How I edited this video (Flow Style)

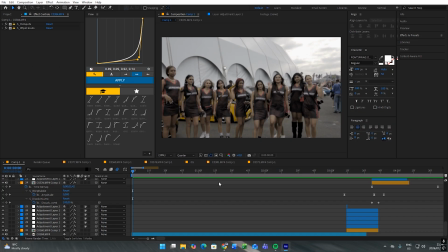This is a bit of a different video. I did say I want to expand my variety of content. Like, just going to be going through my most recent edits of the Gas Motor Show. I didn't really get much clips this year. I was unwell, so I had to leave early.
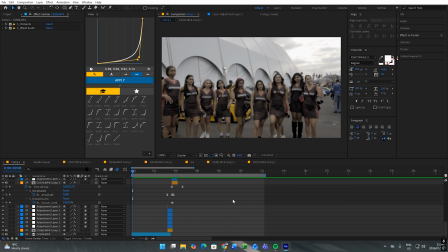So that's why the video was quite short, and kind of lost interest halfway making this video. So this is the intro. Nothing's done to it at all. Usually when I want to edit these high-paced videos,
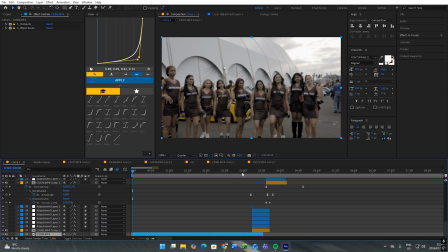I don't really care about the intro as much because I'm really motivated to start like from a specific point in a song, which was this part here. The first clip literally has two effects: hotspots to give it this, as you can see, desaturated look.
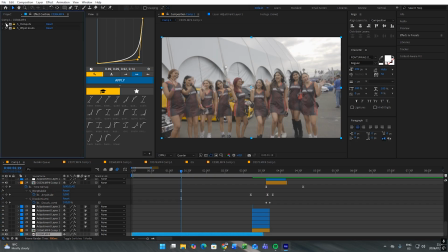That's it without it. That's it with it. And then wipe clouds.
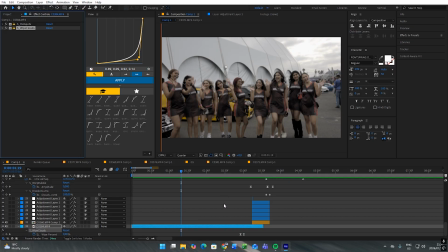So wipe clouds is just a transition at the end here.
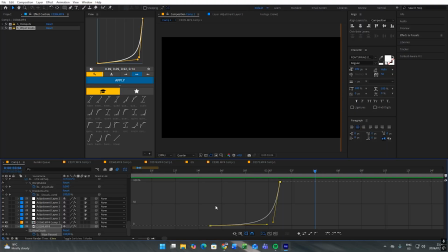That's all it does. This is the graph for it. Fairly simple.
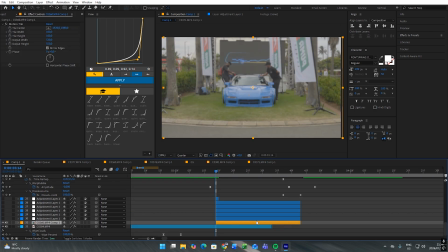Disable all of this. Base clip was just slowed, and the first adjustment layer has the hotspot effect. Same thing, just to fade in from black to that. Second adjustment layer is the wave warp. This is the shake. This is how it looks. This is the graph.
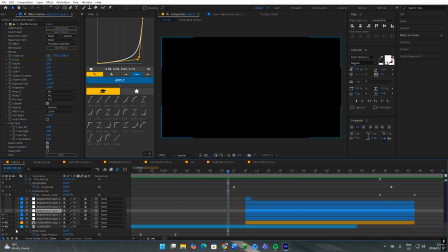Really slow graph. Then this next adjustment layer is blow-mo curve.
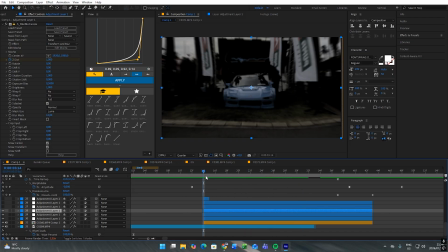So this is actually the zoom in. The reason why I chose to use blow-mo curves is because I found, well, personally,
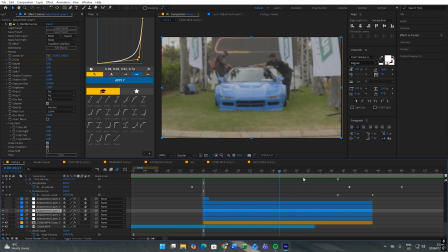I think it makes the scale much more smoother, easier to flow, I guess you could say.
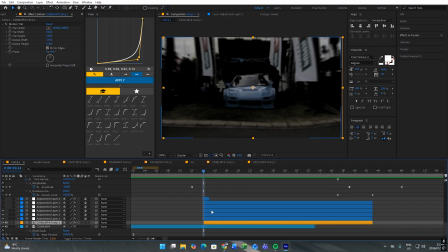A normal scale in can work, but also, I don't know if you guys noticed, but with the wave warp, for some reason, it kept showing these black edges. I can't remember if I tried putting the wave warp in the main clip with motion tiles to see if it made a difference.
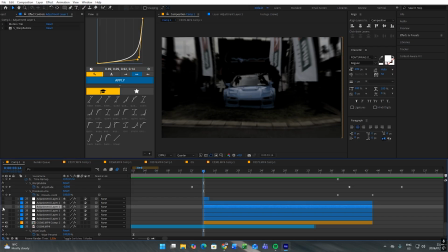I don't really care. That's how I did it. This next adjustment layer is a warp bubble. This is towards the end of the clip, just so that it can transition better into the next clip.
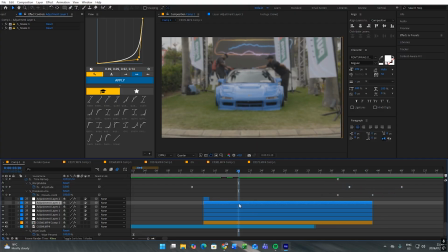It's very subtle. This adjustment layer was meant to be small impact shake at the beginning,
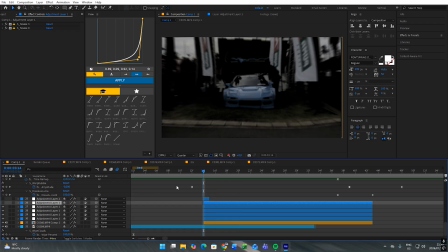but I disabled it because when I tried to render the video, it kept corrupting the file.
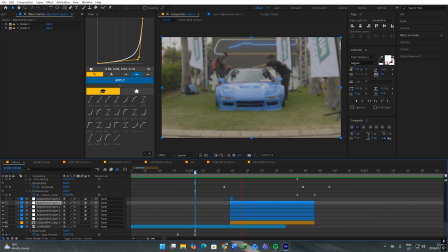This is how it would have looked with the shake. Very subtle shake. Finally I had a one frame on for the regular blur. Not noticeable, but I just wanted to have it there. And for the next clip, so we'll start off with the base clip first.
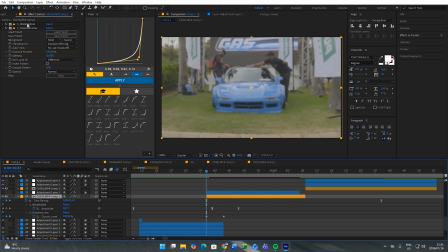Base clip just has a dissolve zoomer and a warp bubble. Warp bubble was covered from the previous clip. Pretty much all of the effects are copied and pasted over. With regards to this dissolve zoomer, it helped to fade it in. You can see I just have to change the values slowly. You can see what it does.
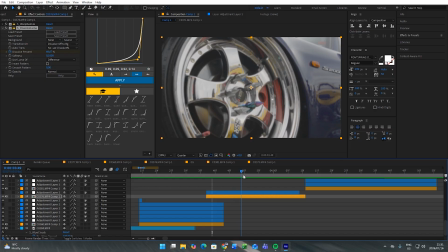Just to fade it in so that it blends in. It didn't really blend in there because there wasn't any motion.
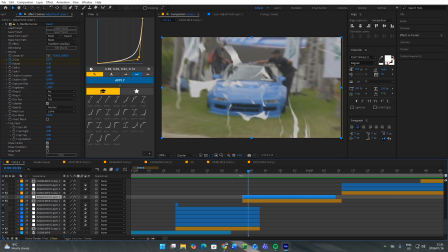And that's where this adjustment layer comes in with the blow-mo curves. So this has a scaling and a rotates.
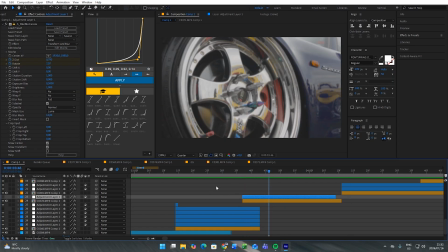I could have done this on the camera, like the rotate with the like zoom in, but I don't have a gimbal, so getting steady shots with hard movements is quite difficult.
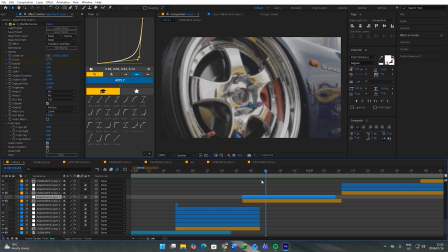So that's why I just tend to take, I guess you could say, static, not even static, it's just very one-dimensional movements, and then in post I add in the scales or the rotations.
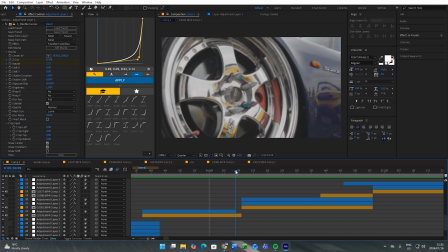Then towards the end here, I didn't really add a scale out, I just removed part of the adjustment layer so it gives the illusion of zooming out. And because it's like a couple of frames, it's not noticeable that it's a big cut, so it just looks like you zoomed out.
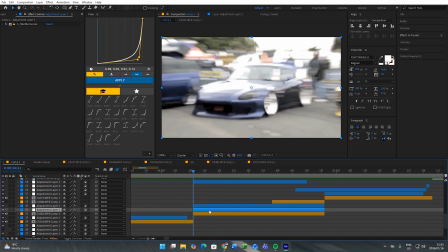The next clip, it's nothing special, it's just a zoom out with these effects.
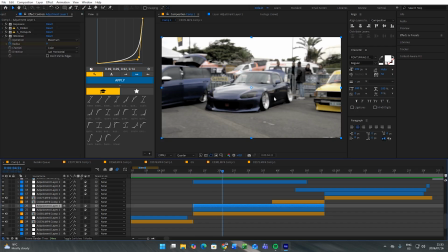And max is like a bit of a blur, so it looks out it. Hotspots for the desaturated look, and expose and flicker is just.